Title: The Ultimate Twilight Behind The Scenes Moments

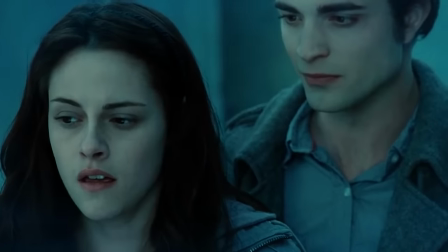5s
The Twilight Saga was a worldwide phenomenon, and without its very first film, the franchise wouldn't have reached the success it did.
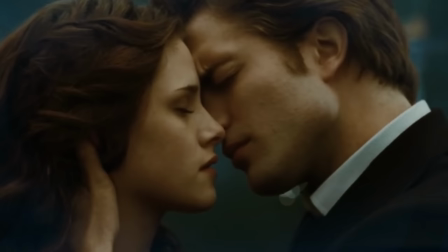13s
So, what exactly made the first movie so special?
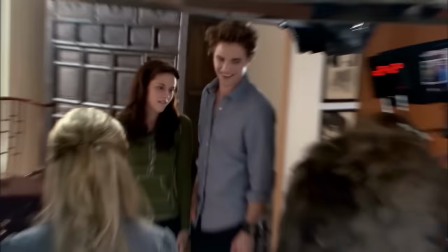17s
Today, we're giving you a behind-the-scenes look at some of the most surprising and adorable moments that happened on set. Even the most hardcore Twihards will be questioning everything they know about the film.
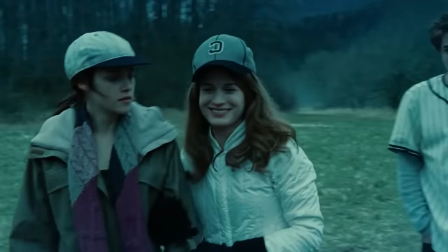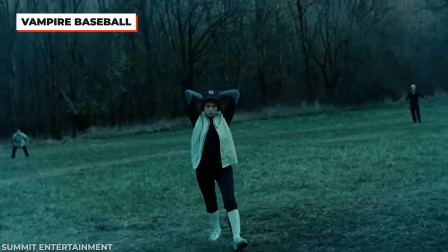35s
It's time to talk about how they brought this thunderous baseball scene to life.
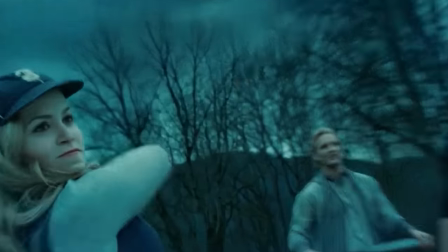40s
Putting together a vampire baseball scene wasn't easy for anyone.
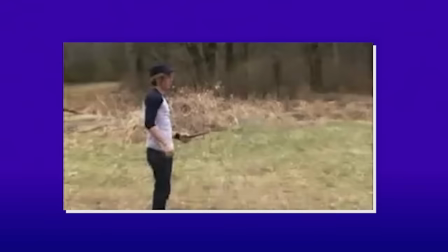44s
The visual effects team had to map out the entire scene digitally so that they'd be able to add any extra footage they needed.
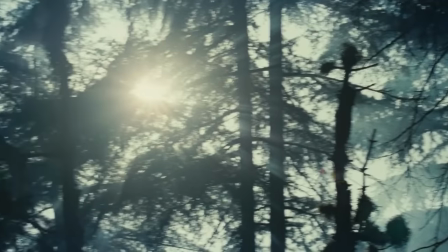52s
Catherine Hardwick said they originally wanted a little bit of sunshine, but soon realized that would mean making the Cullen clan sparkle.
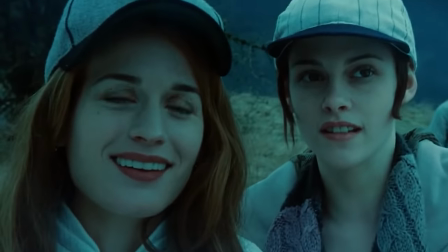59s
An effect that would cost them big bucks. That was as far as the digital effects went.
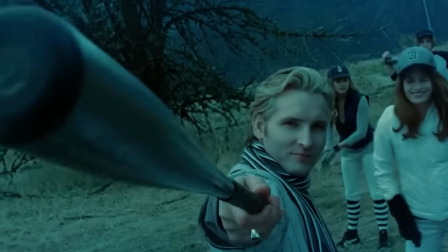64s
This Twilight film was on a budget, which meant using as many practical effects as possible.
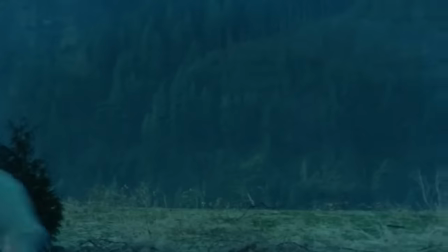69s
The most impressive part of the scene is how they got the vampires moving.
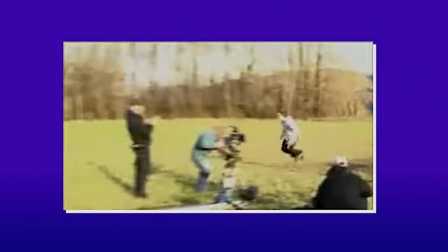73s
For the Cullens, they were attached to ropes and harnesses while running to help them achieve a smoother glide.
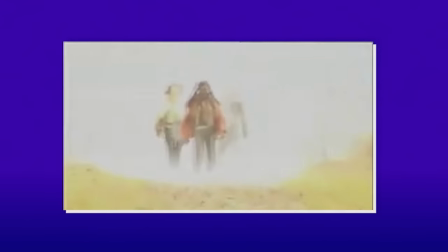78s
But for villains James, Laurent, and Victoria, their actors walked through the field on a magical green carpet to make it seem as if they were floating.
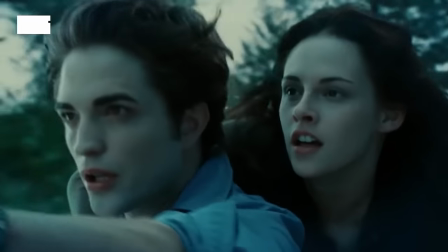88s You better hold on tight, spider monkey.
Bella and Edward's infamous treetop scene took quite a few different shots.
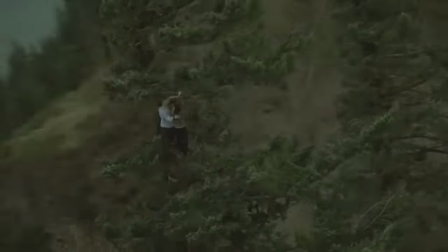95s
With plenty of rope, stunt doubles, and a helicopter to get this shot, it was made possible.
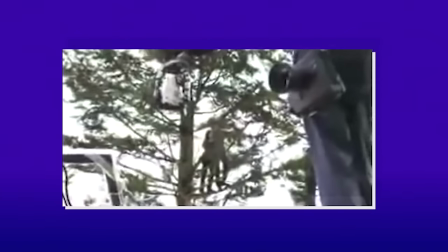101s
But there was still some tweaking that needed to be done, like moving trees and adding in cardboard ones to make the forest look a little more full.
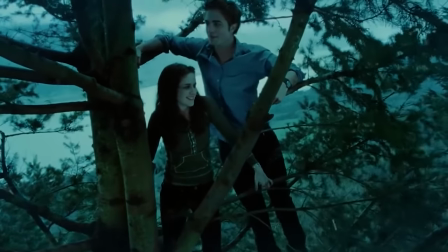109s
However, the best part of the behind-the-scenes may just be how adorable Rob and Kristen were with one another.
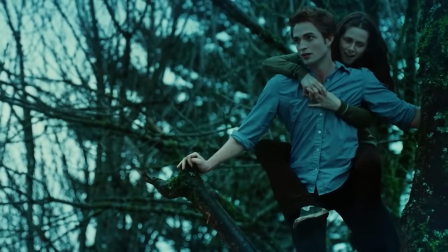116s Do you trust me? In theory.
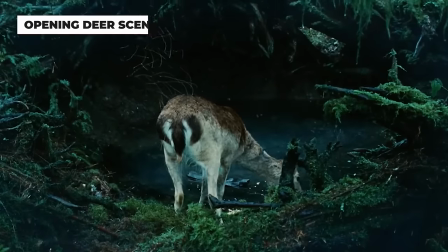120s
The CGI and visual effects in Twilight were very minimal, but there was no way to have our pats attack a deer like Edward without the help of some movie magic.
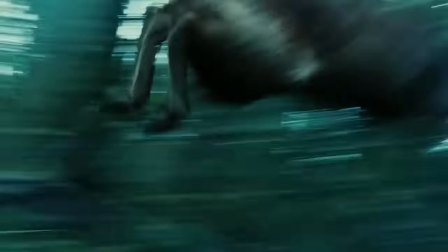128s
This opening scene was completely digital. From the forest, deer running, and Edward snatching it up mid-jump, it was all done with computers.
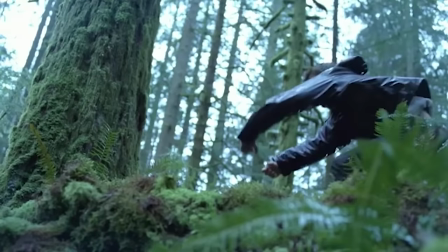137s
Check out the breakdown of this scene. Crossed the frame to tackle the deer, and of course we couldn't do that for real, so we did that in visual effects.
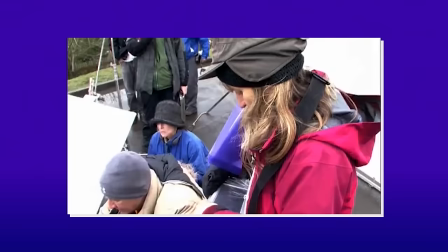143s
Talk about a jigsaw puzzle. The car accident scene in the parking lot of Forks High was filmed in multiple parts.
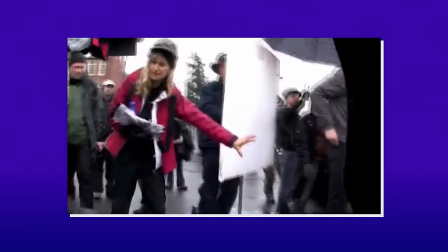149s
This was to make sure they kept the cast and crew as safe as possible. Rob and Kristen filmed their parts without the car even being there.
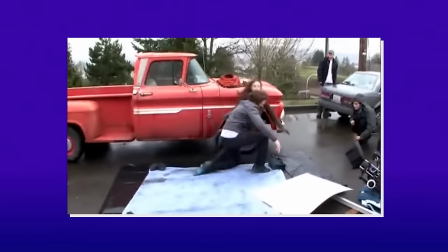156s
The actual accident was filmed without any actors nearby.
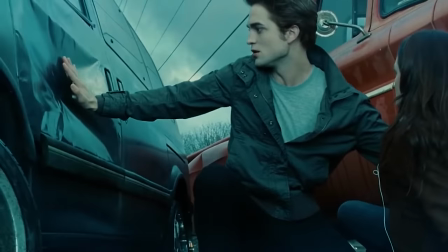160s
As for Edward's superhuman strength, the car door was made out of a soft metal panel with plasticine backings that was easy to mold.
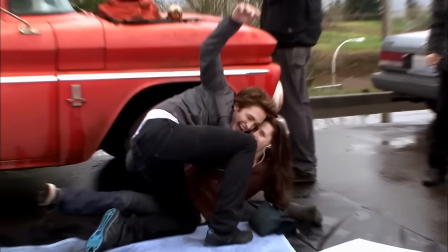167s
The complexity of the scene led to plenty of adorable moments between the actors on set that day, especially Kristen.
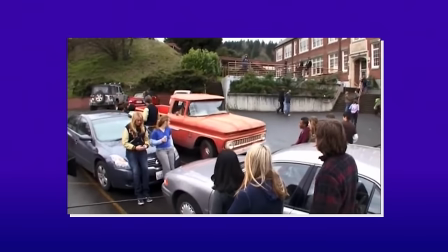174s
This adorable behind-the-scenes moment shows off that props, even large ones, don't always function properly.
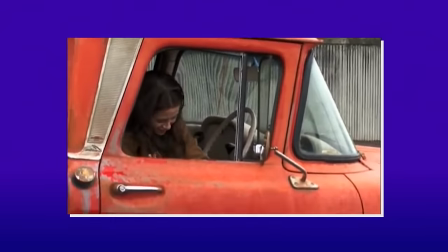180s
Kristen couldn't get the door open to the truck and ruined the entire take. On one hand, the mishap allowed her to show off her goofy side to us.
Hi, I'm Robert. And I'm Kristen.
Rob and Kristen didn't spend all their time on set. But sometimes they would get called in for behind-the-scenes interviews where things got hilarious.
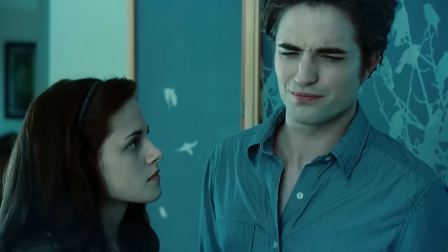200s
For actors, these two really couldn't seem to remember the lines for the interview.
I keep thinking that is part of the thing. This comes out in December, the theater's in December.
It made it all even more adorable. Their chemistry, off and on screen, was undeniable.
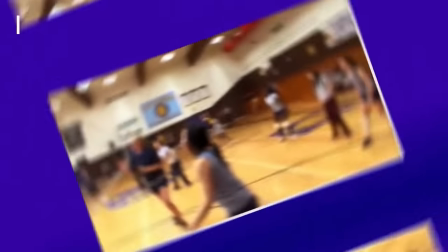214s Okay, I'm sorry, I can't look at you when I do it. Alright.
Bella Swan isn't the most coordinated person.
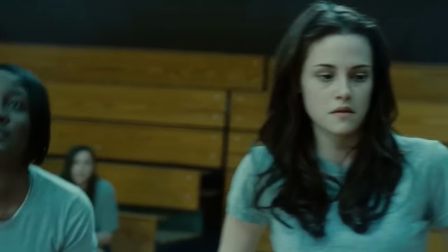220s
We know that from the very moment she steps in the gym on her first day of school. Volleyball definitely isn't her forte, but it turns out it's also not Kristen's.
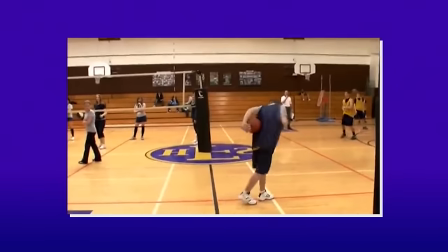229s
In these behind-the-scenes clips, you can see that the moment where Bella accidentally hits Mike in the head with the volleyball wasn't her.
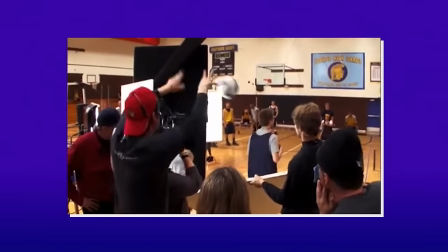236s
It was a crew member on set, purposely aiming the volleyball at actor Michael Welch instead.
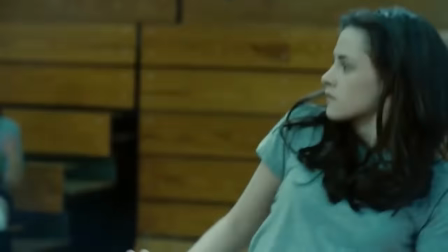241s
They needed someone with good aim to replicate Bella's bad aim. How ironic.
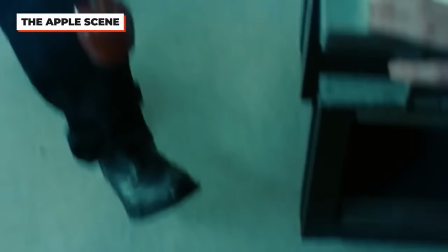249s You're good?
How meta was the moment Edward caught the apple and replicated the Twilight book cover?